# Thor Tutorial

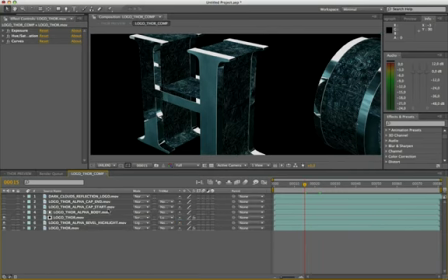Okay, we proceed to improve the chrome reflection on the front logo, using the Video Dark Clouds Reflection logo. We activate the Luma track matte with the alpha channel cap start.
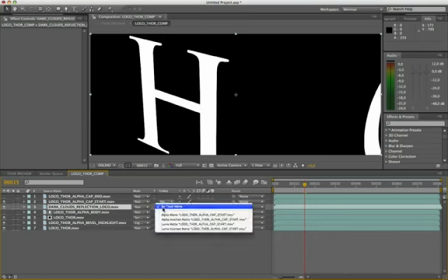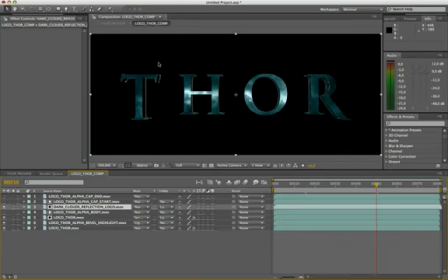Import and apply the preset.
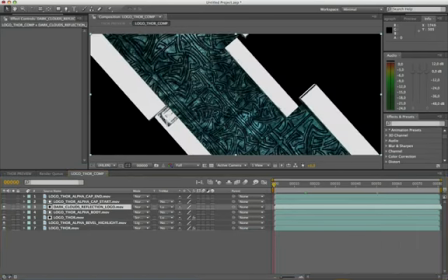This preset is made up of hue effect, which decreases the overall saturation of the clouds.
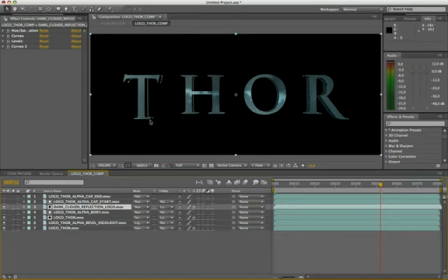The mix of curve and levels makes it all turned off. All this has a purpose, because if the layer is set to soft light with opacity between 30 and 45,
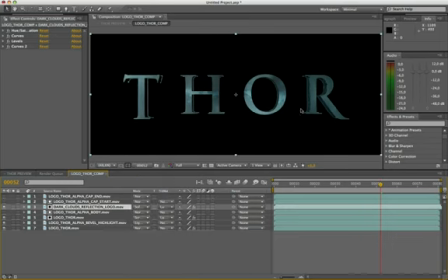we have a very natural result, as if it were already obtained from the 3D rendering. Good.
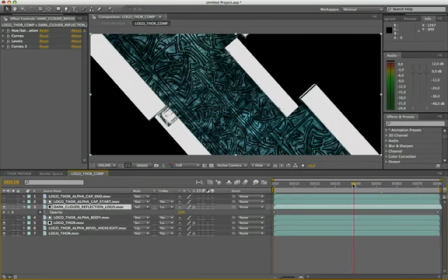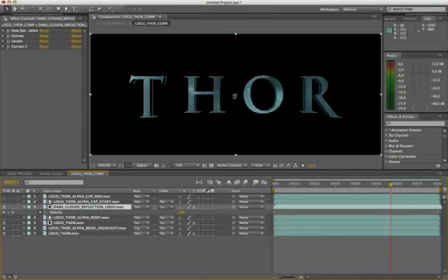OK, duplicate the layer Thor logo, delete effects and drag above all the layers, and apply the preset, cap brightness.
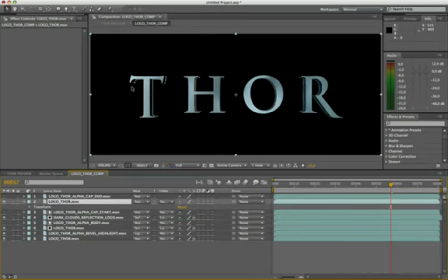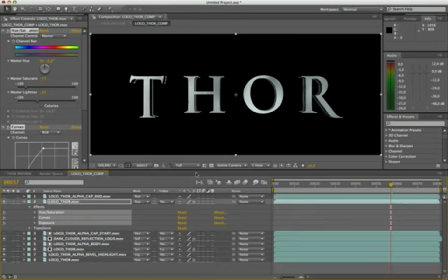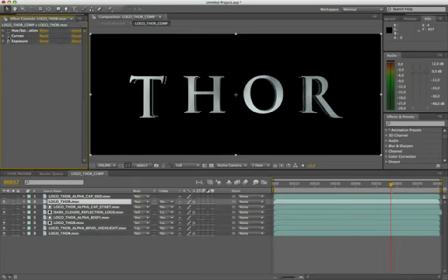This setting is created to make light of the logo in the final part of the logo, dark but brilliant after discharge of the lightnings. Always working with the effects, hue, exposure and curves, I obtain the desaturation with a diffuse luminance.
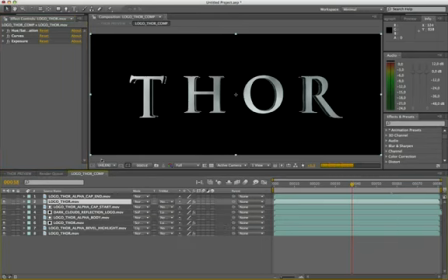OK, let's create a fade in between frames 38 and 42 on opacity.
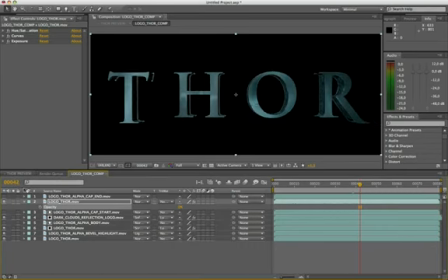Now we set this layer to overlay mode. Oh yes, get a good result.
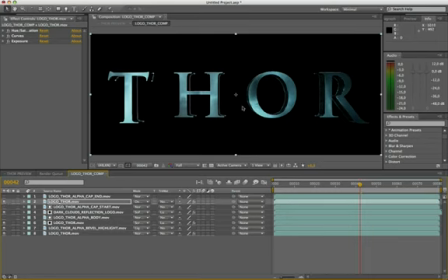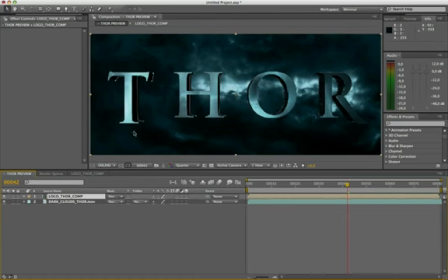We can appreciate all of this into the main composition. OK, we complete our logo pre-comp Thor with the last and essential step.
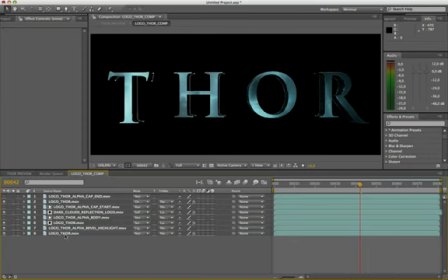Duplicate the basic Thor logo layer without effects, and drag under the last alpha channel layer.
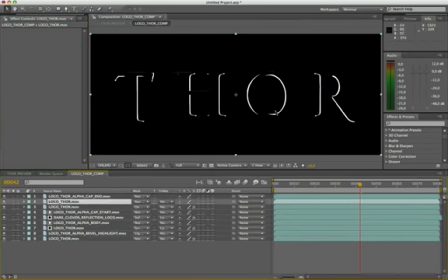Set the track matte on Luma. Import the preset, logo and cap.
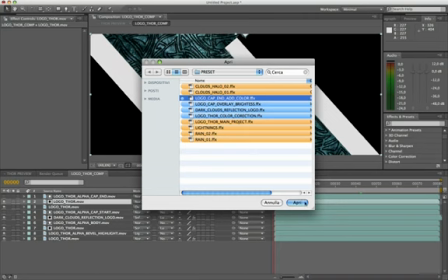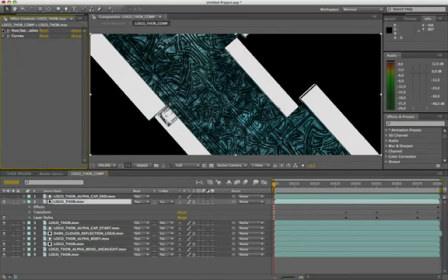In this the hue effect, it always has the function to desaturate the color and curve to increase the brightness.
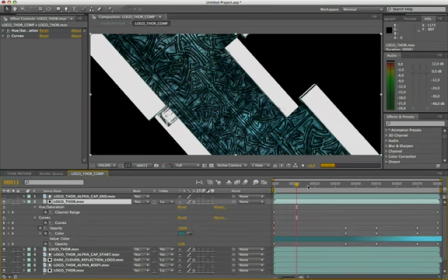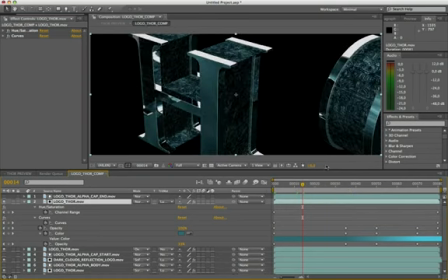We put the layer to add mode. Wow, in this way, we make evident, even the details of the logo. Unfortunately the chrome material with high reflection have this defect, makes all the parts flat. In order to make always present the cap end of the logo,
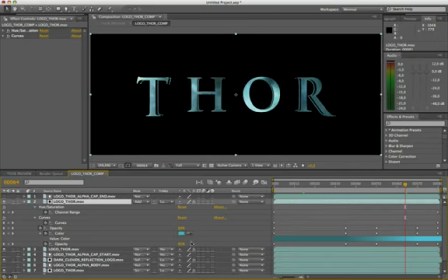I applied an interpolation layer style color, which changes color from RGB 52, 106 and 117 to a lighter color 74, 192 and 216.
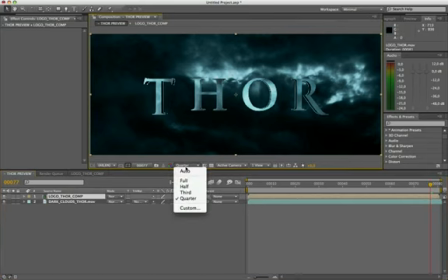And opacity, with 33% of the frame 35 and frame 80 to the value 72%.
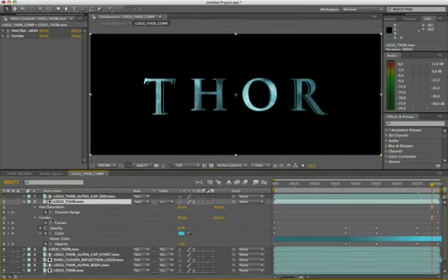This because the predominant color of the dark clouds is the viridian green.
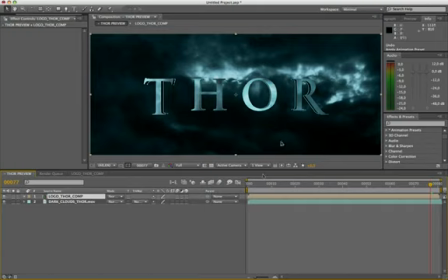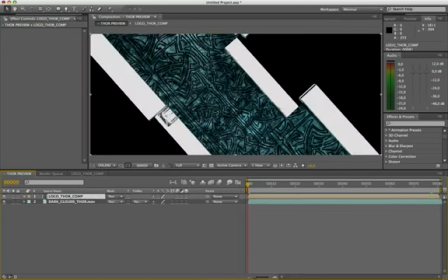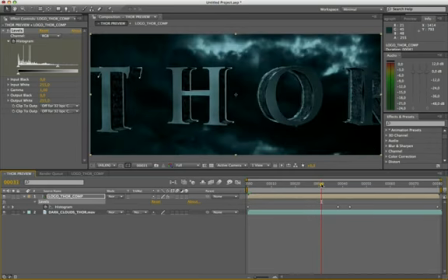Finally, I applied levels effect with black input from the frame 42, to make the dark parts of the Thor logo in tune with the dark clouds of the sky background.
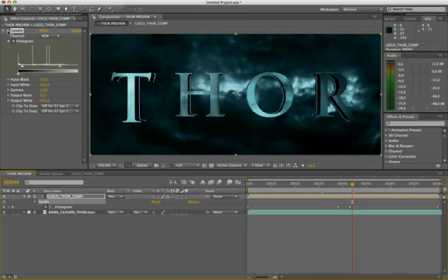All this is very interesting. This virtuous use of alpha masks may be able to give more definition, color depth, but especially dynamicity in the sequence.
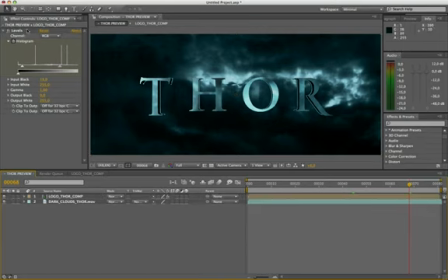OK, proceed with the insertion of the rain. Insert a black solid, rain.
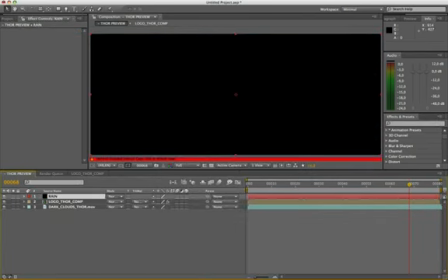We import the preset rain 1.
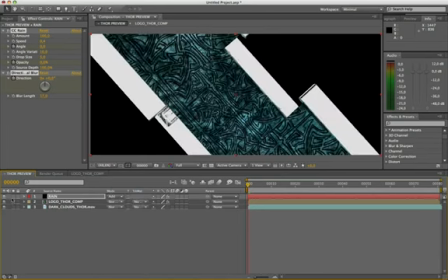Mode, add. As we can see, it was applied to the famous CC rain effect.
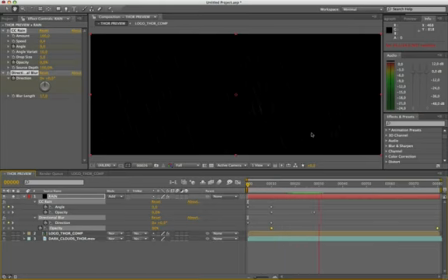with an angle of 32 degrees for the rainfall drops, and a directional blur with angle,
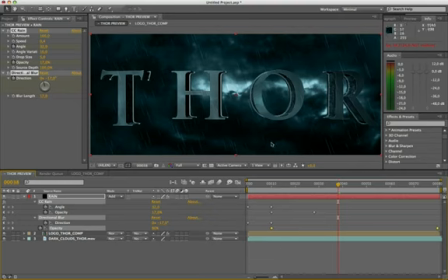-17 degrees, to emphasize the fall movement of the drops. You could insert an interpolation for the change of angle of fall of rain, but the opacity should be present from the first frame. I prefer to bring up everything with a sweet fade, after the frame 10,
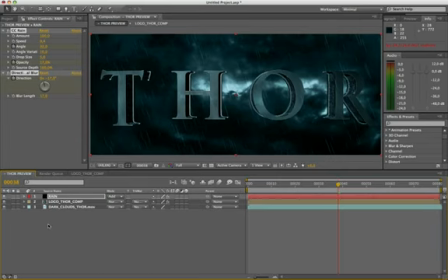in order to make the protagonist, first, the rotation of the letters of the logo, and after all the rest. If you like, you can always use the presence of rain in the early frames of the sequence. Duplicate the layer.
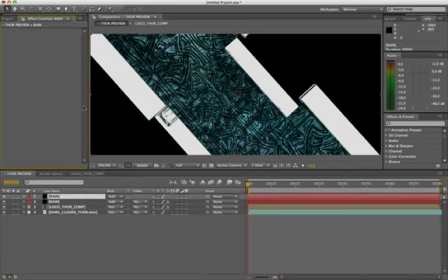We make it a 3D layer, and apply the second rain preset.
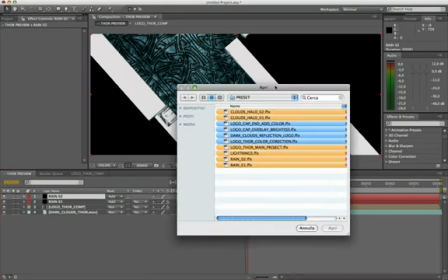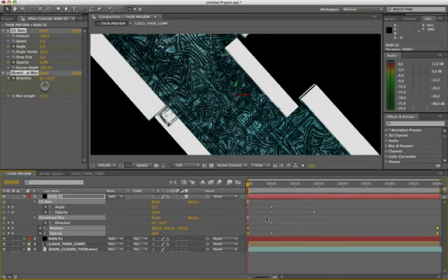In this way, between the movement along the z-coordinate and the different velocity, you can simulate a real rainfall in three-dimensional space.
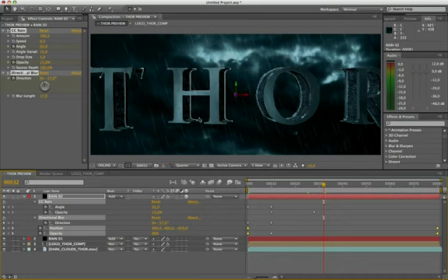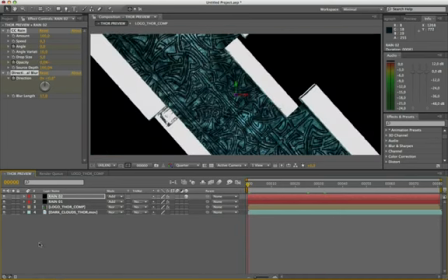Duplicate the layer solid, and proceed with the preset lightnings.
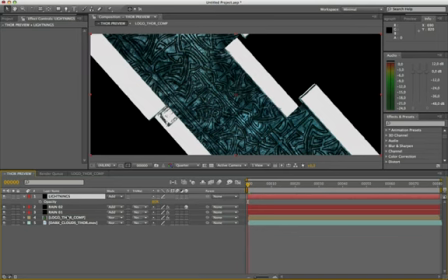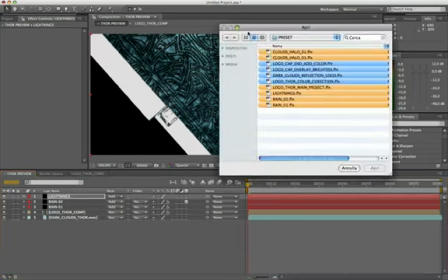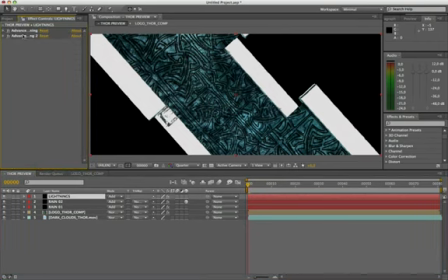If you remember, these settings are very similar to those used in the tutorial of 300. Obviously the colors have taken on a sample of the background.
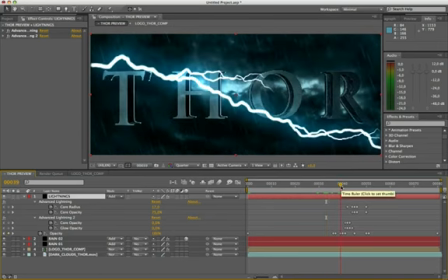The only difference is that in this preset, included here are two flashes together, which intersect at the only keyframe in the sequence.